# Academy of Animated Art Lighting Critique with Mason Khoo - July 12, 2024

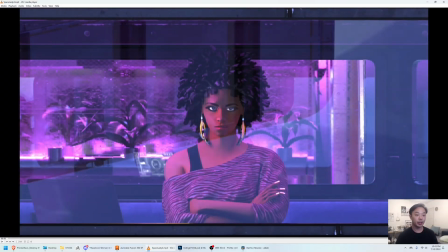(0:05)
Hey everybody, welcome back to another feedback video. Today we'll be looking at a couple of shots. The first one's from Theodora. It's 15 seconds, which is amazing. So let's take a look.
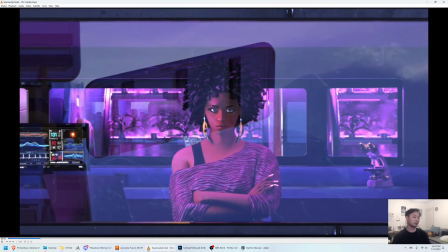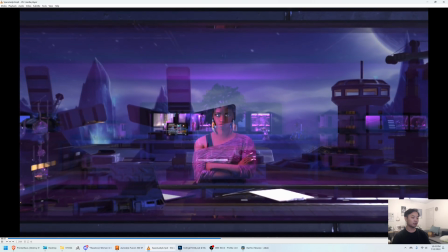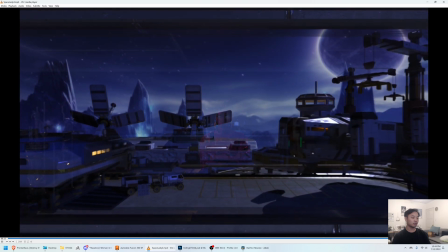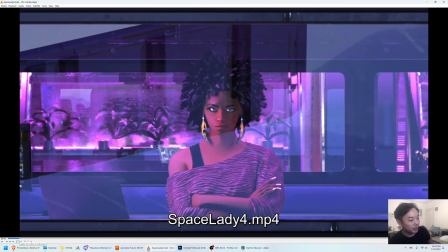(0:35)
Um, yeah, so first of all, I want to say, I really applaud your ambition. I went back and watched the video, the first feedback video um, of the stills you showed, and I heard your direction and your intent with the shot, and I think it's really cool.
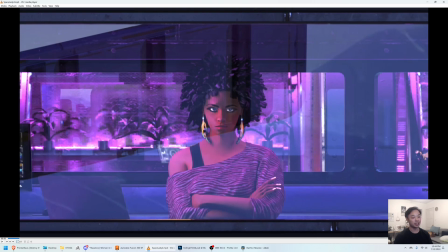(0:54)
Um, I think it's really cool effect. I think you're using the effect for the story, so I think that's justified.
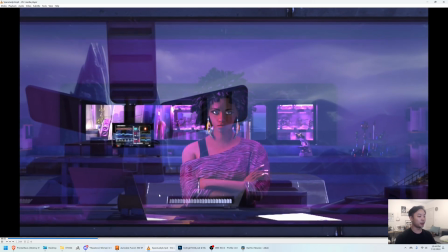(1:03)
Um, and I think it's working pretty well here. There was a couple things that I noticed that I think might improve the read of the shot.
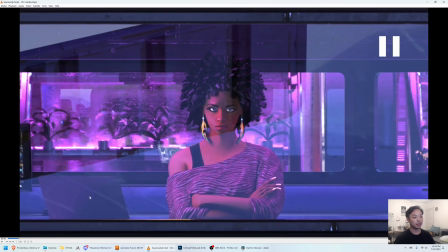(1:13)
So, when I first looked at this, I looked at it without looking at that first video of your critique.
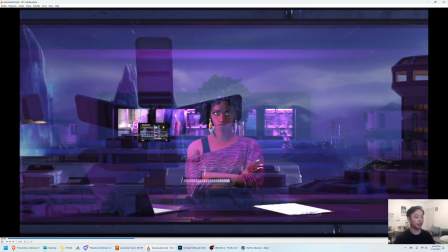(1:21)
And there was a couple things that kind of caught my eye that made me a little bit confused.
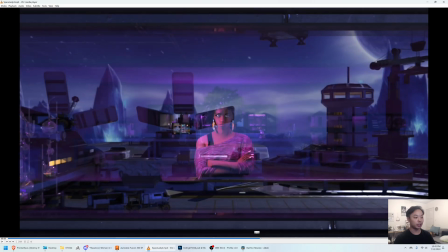(1:28)
And I think, with any shot, confusion is like your greatest enemy, right?
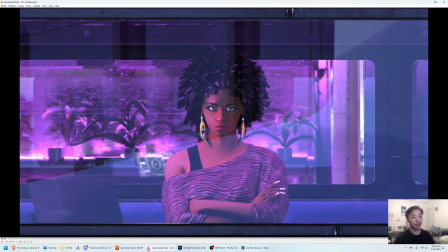(1:35)
Like the last thing you want the audience to say when they're watching a movie is like, what is that?
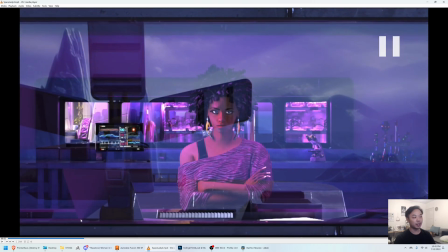(1:43)
Um, so I think a couple things here. I know that you said that you're sorting out kind of the camera movement.
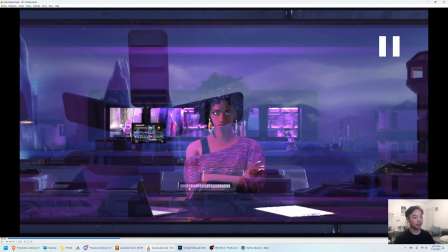(1:51)
So there is some jitters up here. I'm not going to comment on that. I think you've got it sorted, as well as a ship animation.
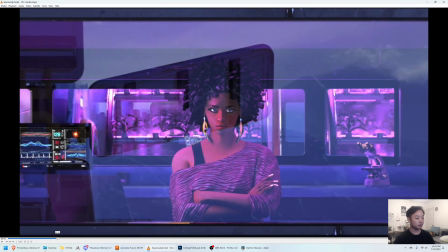(1:57)
But in terms of the read of the shot, you know, I pulled up some clips here.
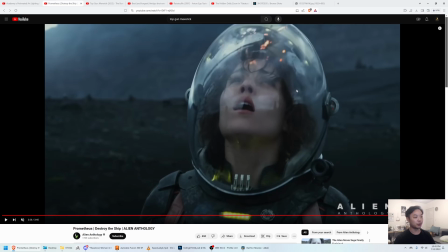(2:04)
Um, so stuff like this, where there's, a windshield or um, a helmet in front of the characters, it's very difficult, I think, to be able to read and connect with the character as well as have this realistic um,
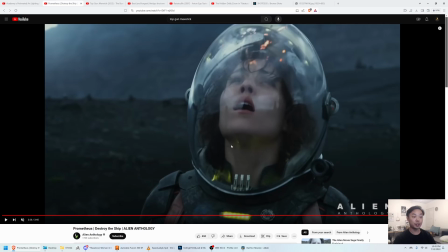(2:22)
things going on. So this is one way to do it, I think, with Ridley Scott and the DP. They just kind of frame the camera and block the characters so that
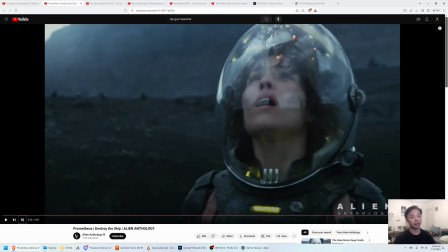(2:34)
you can read their expression, and all the high contrast sort of bright stuff is happening up, out of their face area, and that really clears up, any confusion, especially with short shots.
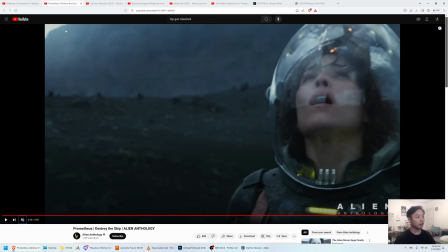(2:47)
You want to be able to read everything very quickly. So that's one way to go, is kind of stage things where, the darker parts are kind of covering the face so you can see very clearly,
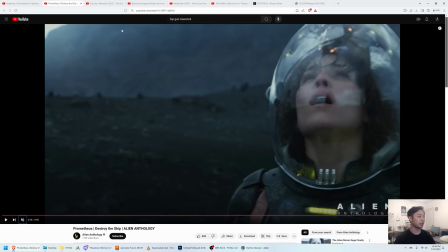(3:00)
and then the high contrast stuff is outside of the face region. Um, the other way to do it is Top Gun Maverick style.
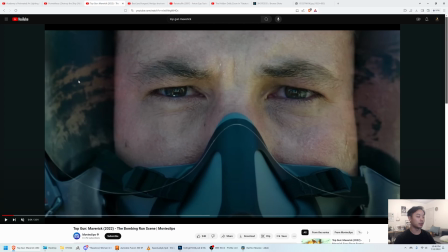(3:08)
So the visors here are all CG, right? So that enables them to kind of put whatever they want in the reflections, and clearly they've done it very carefully to not block the character's eyes.
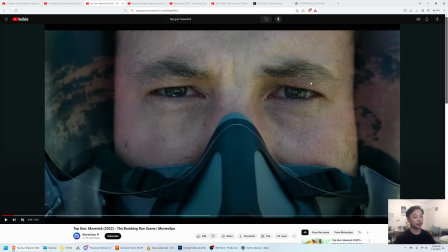(3:23)
Um, I think a real visor, a real glass would have that reflection. You can see even in his eyes how bright it is out there. Um, so they've chosen to sort of just get rid of the reflection completely around the character, which I think is a legitimate choice as well.
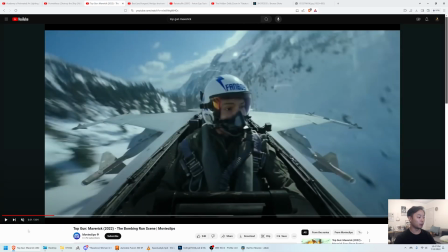(3:44)
Um, so what you've got, I think, is working very well for the most part.
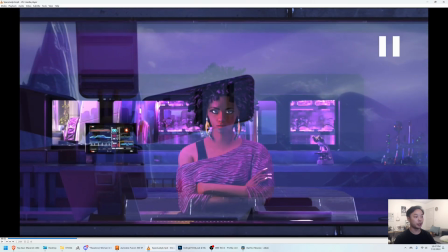(3:51)
I think the one thing that did confuse me was this shape here of this.
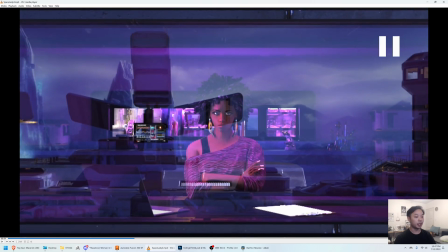(3:56)
I think it's a satellite dish. Um, because you have so many layers of windows in your shot, we're looking into a window, and there's windows in the back, and there's windows upon windows in the back, which is great for selling
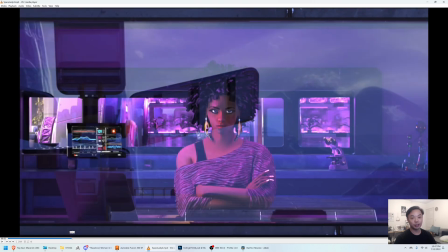(4:12)
the dolly zoom, or trombone zoom, or the smash zoom, whatever you want to call it.
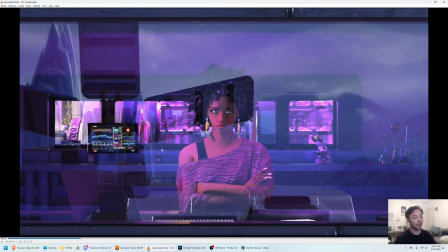(4:17)
Um, but this shape, in my first viewing, read as a window, another window to me.
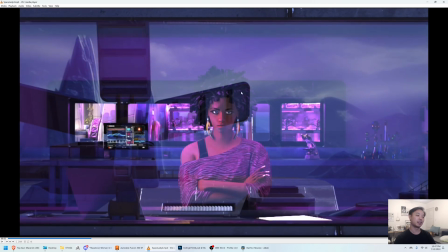(4:26)
So I was kind of like, well, what am I looking through, or what am I looking at?
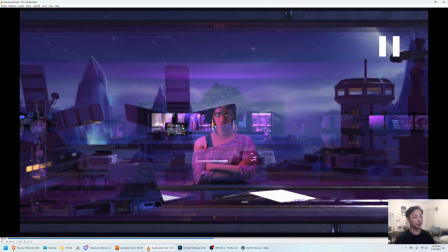(4:33)
Um, and it did kind of cause a little bit of confusion, especially with, how bright it is back here. I wasn't sure what I was looking at.
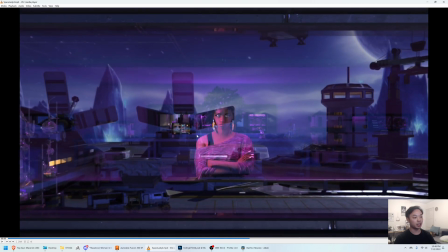(4:43)
So I would think, you could probably get rid of this, or shift them both over, or put it up here or something like that, to kind of get it out of her face, because it's really sort of right in the middle of where my eye is at the moment.
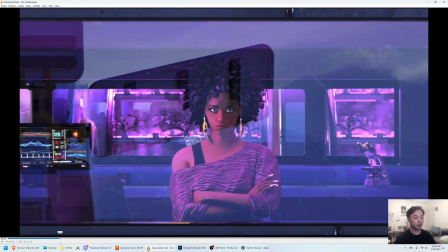(5:02)
Um, a couple of smaller things with this. This is really cool what you have back here.
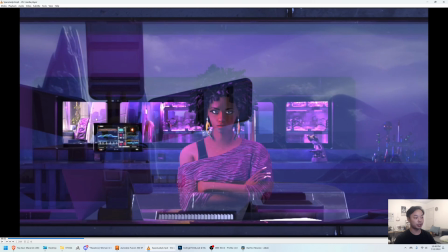(5:09)
I think it really adds a lot of depth. I think this temperature shift from the purple to the sort of almost daylight feeling feels a little bit abrupt to me, and it sort of catches my eye over here where
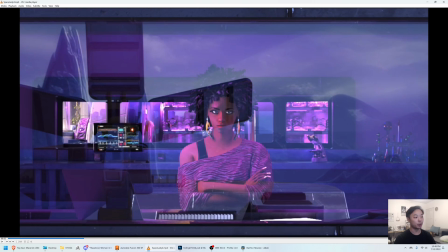(5:24)
there's this pop of green and warmth where it's very violet and cool over here. So maybe think about either taking this down a little bit or sort of unifying it slightly so we're not distracted so much.
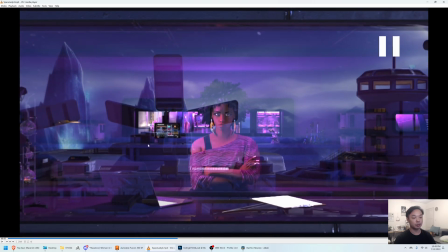(5:40)
And the other thing, this is a minor thing, but this little guy,
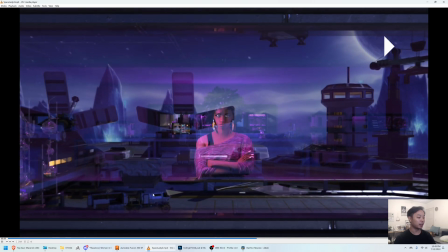(5:46)
test tubes popping in over here, and the way they distort with the dolly zoom,
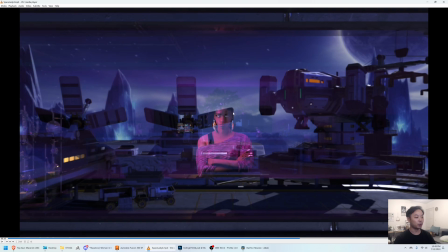(5:52)
I think distracted me quite a bit as well when you really don't want anyone to look away from her and from the ship coming in.
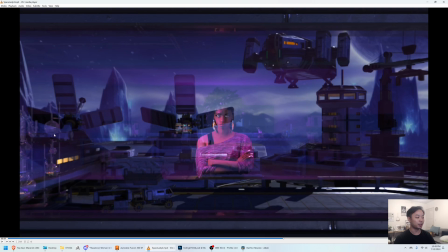(6:03)
So I might just sort of either dim down the spec on that glass,
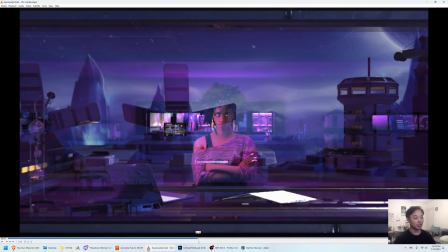(6:10)
or get rid of it or put it somewhere else, because I did find it a little bit distracting. The character herself,
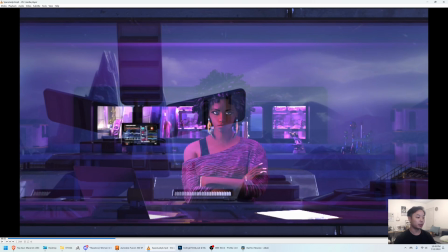(6:17)
I think, is super successful. I think you took the notes really well from the previous critique, and she looks moody. She looks pissed off, which is, I think, what you wanted. So that's great.
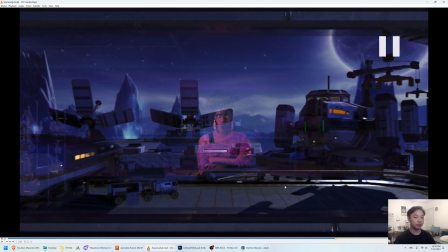(6:31)
So the other thing that confused me here watching it for the first time was this lights dimming down.
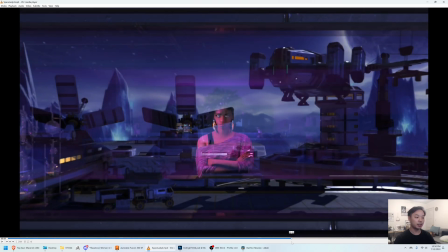(6:38)
To me, I think it's not quite working.
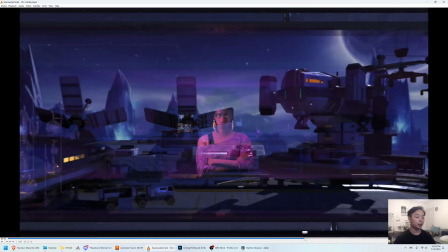(6:44)
Well, it certainly works to bring attention to the ship, but I think it's not quite working because, in my mind, having no context, right? Your audience is going to have context of the backstory of what you think this shot is going to be. There's no motivation for the light to turn off here, right?
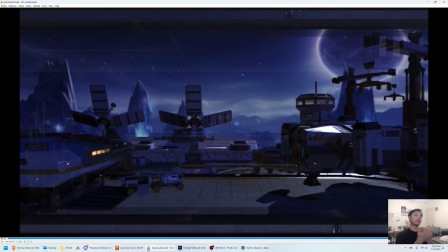(7:01)
So the way it fades off, it just feels like, maybe a double exposure that's fading off or something.
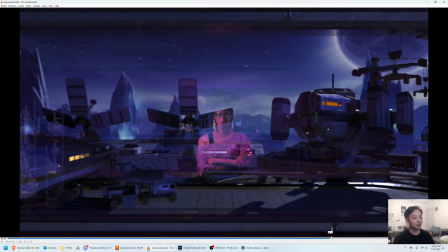(7:09)
And it's just a little bit confusing, I think.
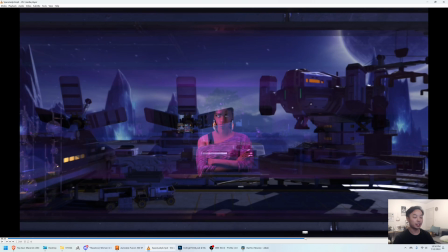(7:15)
But I think the benefit not the benefit, but I think, a good thing about you're sort of like
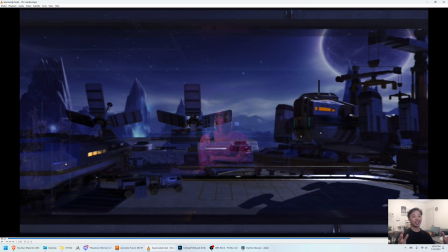(7:23)
done with the dolly zoom, so that the majority of like the whoa, like crazy stuff going on is over.
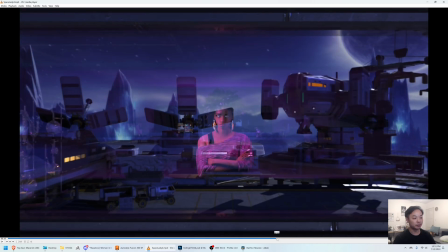(7:30)
So I think you can actually leave her reflection on, maybe dim it, or not her reflection, sorry, her
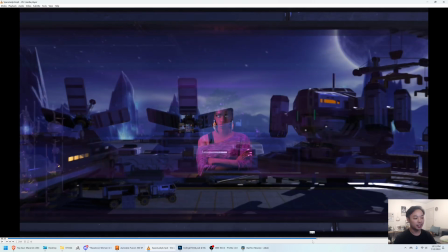(7:37)
lighting on, and the inside lighting on, and just as the shot goes, maybe dim it down slightly, and then leave it on. And what you can do, I think, is have brighter lights on the ship, right?
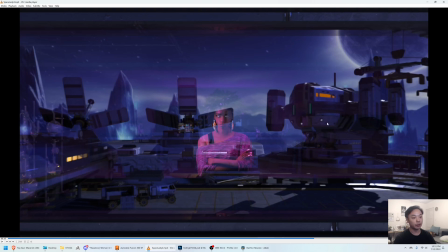(7:54)
So make this cockpit light even brighter, maybe have searchlights coming down, and that'll really snap your eye from here to whatever the highest contrast thing, which is hopefully the ship coming down and the movement of the ship over here.
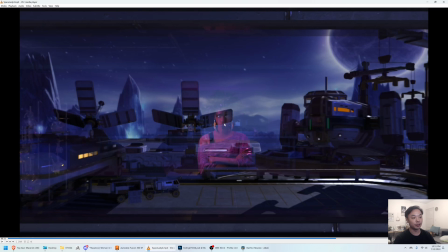(8:08)
And then you can have this nice sort of juxtaposition of her and what she's left with on this planet together in the frame, instead of having her disappear completely.